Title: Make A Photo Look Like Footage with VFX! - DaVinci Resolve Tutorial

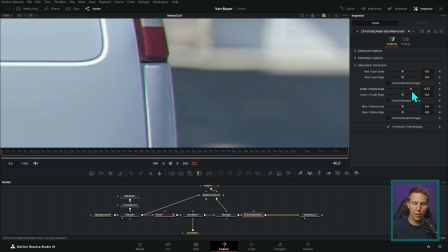Let's push this around like this and see if we can kind of get those colors, start to get those colors a little wonky. Like that. I'm going to change that around a little bit just to add a little bit of that imperfection to the lens,
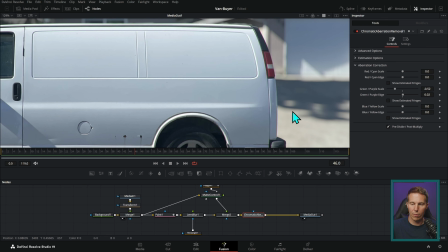because that's another thing with these anamorphic lenses is they're just not that sharp and perfect.
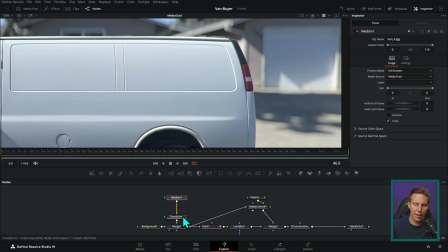They're a little bit blurry. In fact, we could probably even take this original image and make that just a tiny bit blurry too.
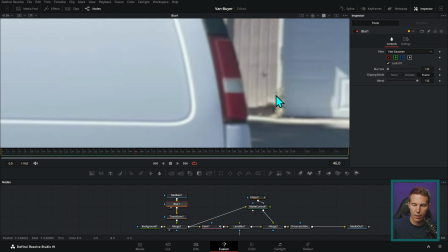We'll just add like a 1 pixel blur on it. Maybe not even that much, maybe like 0.6. So we just kind of diffuse that a little bit,
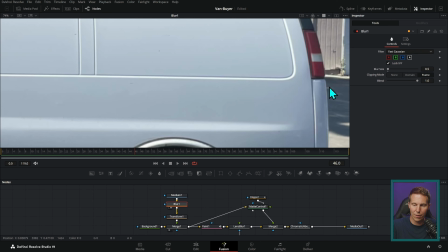because when we actually look at footage, it's not going to look that crisp.
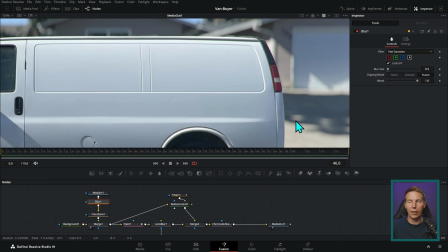So now this is looking a lot better. It's looking a lot more like we were actually shot this with our proper camera.
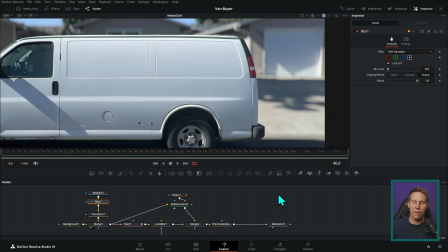Ironically, we're messing up a bunch of stuff on it. The other thing is that when you play a still and you zoom way in,
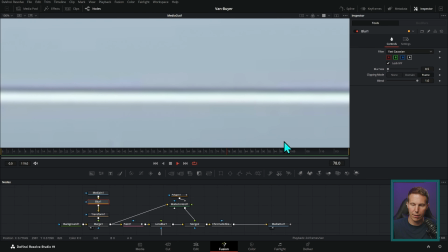you can tell it's a still because absolutely nothing is moving. So what we want to do is add a little bit of noise to this, because anytime that you have footage, you can actually see the noise if you were to zoom in.
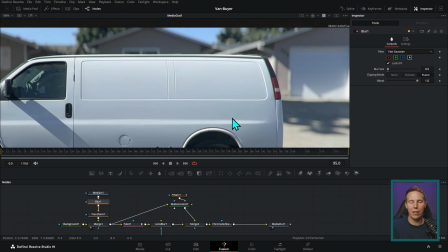Not that anybody's probably going to zoom in here, but it's sort of subconscious.
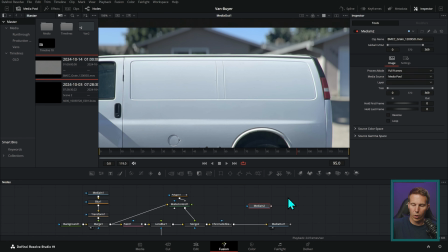And so I have some noise that we recorded with our actual camera, and it looks like this.
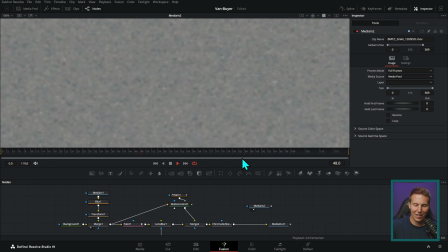Look at this. It's dancing noise, all right? This is noise that we can put over everything and then use a apply mode of overlay.
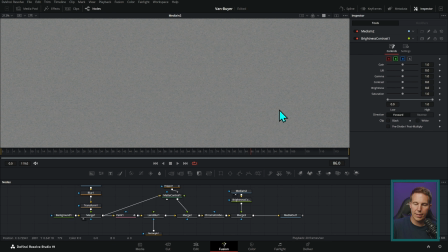And let's color correct this too, because ideally this is gonna be kind of a medium gray, and there's gonna be some parts that brighten and some parts that darken, but I didn't quite do it right and it's just a little bit too dark.
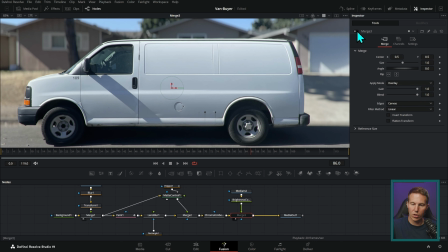And so when we put this over our footage, it's darkening it a little more than I would want it to.
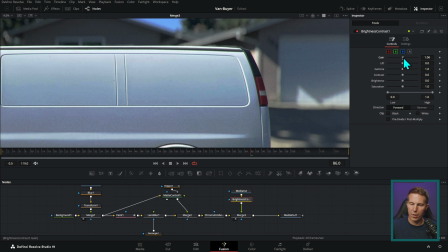And so let's take this brightness and contrast, push up the gain just a little bit, and let's see what this looks like.
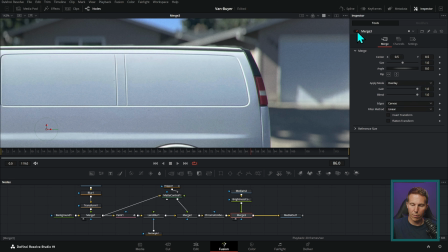So now it's a little bit closer. It's still kind of pushing that around a little bit, but it's not totally changing the exposure here. So we're just kind of putting a little bit of grain on there. And then we're gonna take this grain. We're just going to take the blend of this merge and take it down,
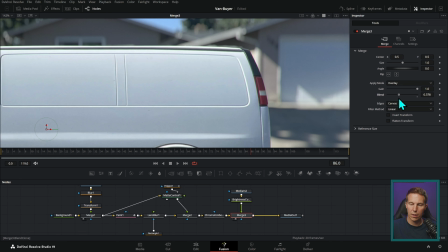and I'm just going to kind of push it up until I notice it somewhere in there, maybe 0.38. So this is just 38%. We're just putting a little bit of grain on here, and you'll be able to tell when you zoom in what this is like.
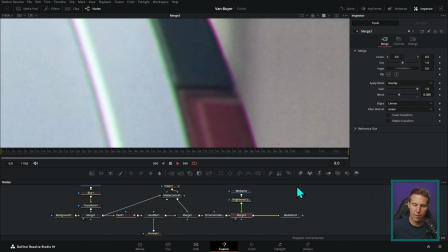So here's the difference. So here it is with the grain, and here it is without the grain. So the grain without the grain, it just looks too nice. With the grain, it looks good.
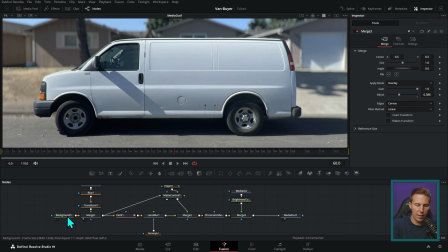Looks real, right? Overall, what we've done is we've taken this image, we've blurred it a little bit, we've transformed it, we put it over our background just to kind of crop it, we painted out the edges,
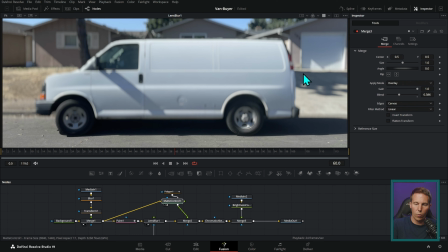we blurred it, we cut it out and put it over itself,
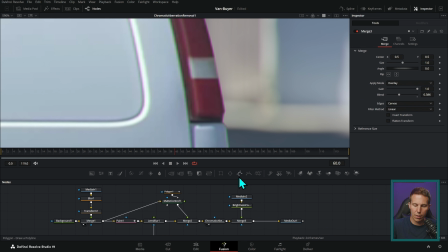added some chromatic aberration, and added some grain, and now we have something that sort of looks like actual footage. And it's all about those details. Now, is anybody ever going to notice this? I don't know. I don't know.
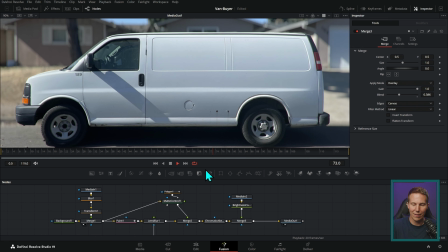Does it still maybe look like a still sometimes? Maybe. But it's sure a heck of a lot closer than it was. And I think that's a really cool bag of tricks to be able to make this into a somewhat believable piece of footage rather than just a still that somebody shot on their phone.
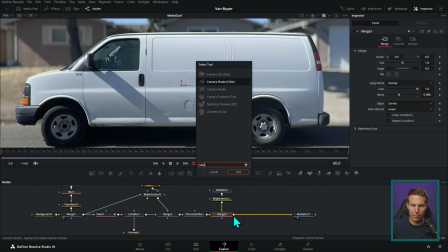And then, of course, we can top it off with some camera shake. We'll just use the camera shake open effect. And then we have a shot that looks like footage instead of a still. Hey, if you really like these details and making visual effects, this is the perfect video for you. It's a whole course here on YouTube where we go over the basics of creating visual effects and getting in the nitty-gritty, that kind of stuff. If you like this video, you're gonna love this one right here.